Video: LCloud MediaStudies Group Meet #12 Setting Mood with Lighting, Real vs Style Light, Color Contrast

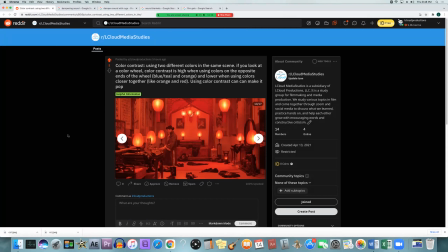right and then you have you know like orange and reds which are also close together on the color wheel so that's another low color contrast um but it
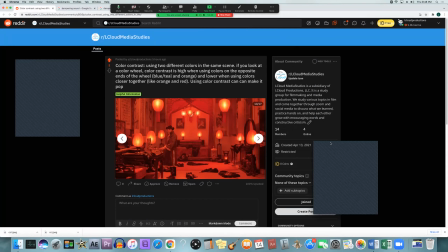can look well together depending on how you're doing it i said more stylistic like this is kind of an extension of stylistic lighting because a
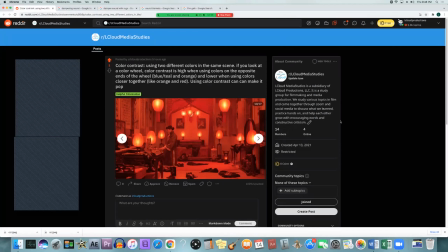lot of these are a little bit more stylistic stuff you wouldn't really see in real life but um give off a certain feel and a very good unique look for each film and each shot you're doing there's
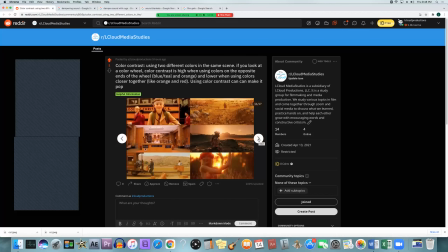another example of orange and reds and kind of like yellow and how they can all work together, make a scene still look good, but it has that close color contrast that has enough of a contrast to how your subject can still pop out from the background,
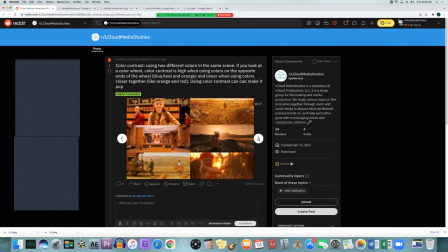just not as much, especially top left. I'd say he's in yellow, the rest of them are in red. I don't know if that's throughout the entire thing or if that's all of them, but that just shows me right there, he pops out compared to everyone else our main subject
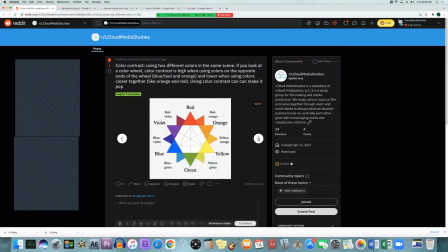looking back at this color wheel again red and green are on opposite sides blue and orange um then you have like the red orange and blue green you'll find those like teal and the reddish orange those go together usually what people will do is they'll take the opposite sides of the wheel and
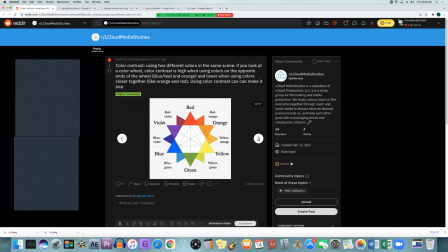they'll put them together since they're supposed to complement each other pretty well and also contrast each other a lot but any combination is is fine you just have to um kind of test it to make sure you that's what you want that's how you want it to look
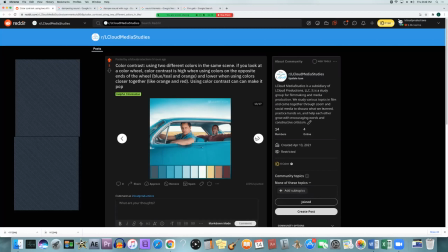saying like the the blue and the orange again where the car is blue they're a little bit more warm the background on the on the uh i guess that's fields or maybe desert orange and then the sky is blue so you have that teal and
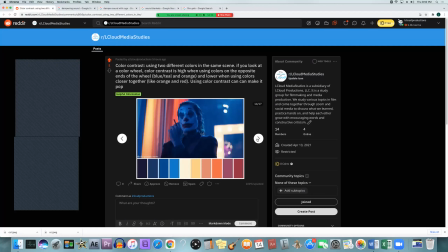orange contrast again you have the dark blues and the orange contrast and then you have a little bit of a lighter yellowish orange in the back on that light and those are all contrasting against each other and that's also providing
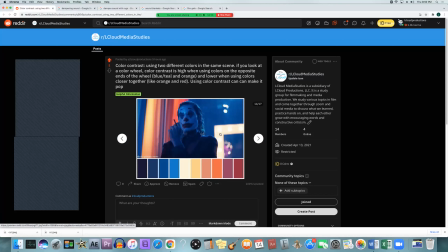a light a reason for him to have a backlight the one of the light on the right because it's shining onto his back and they're probably using some kind of film light to actually have it hit him since those lights are probably not powerful enough to actually do that a
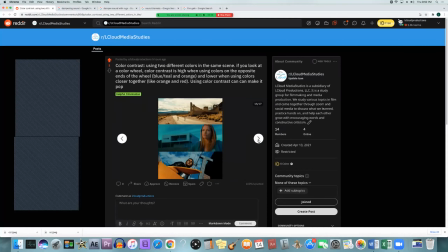lot of movies like i said they use oranges and blues uh more that's the most common one just because like i said it's realistic and i
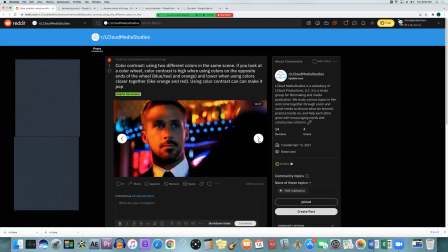everyone loves it so if you use a bunch of different colors though you can still make something really easy to live in a little too much i agree i think i think it's a little bit overused but that's just my my uh personal opinion on it yeah i think everyone has their
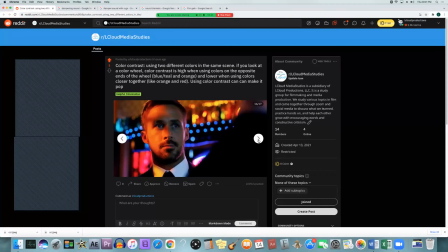you know things that it's like this is all subjective so at the end of the day something that I prefer will not be something that another person prefers. People might love it. I just think it's a little overused and it kind of takes me out of it, especially when it's too oversaturated. But that's just my preference.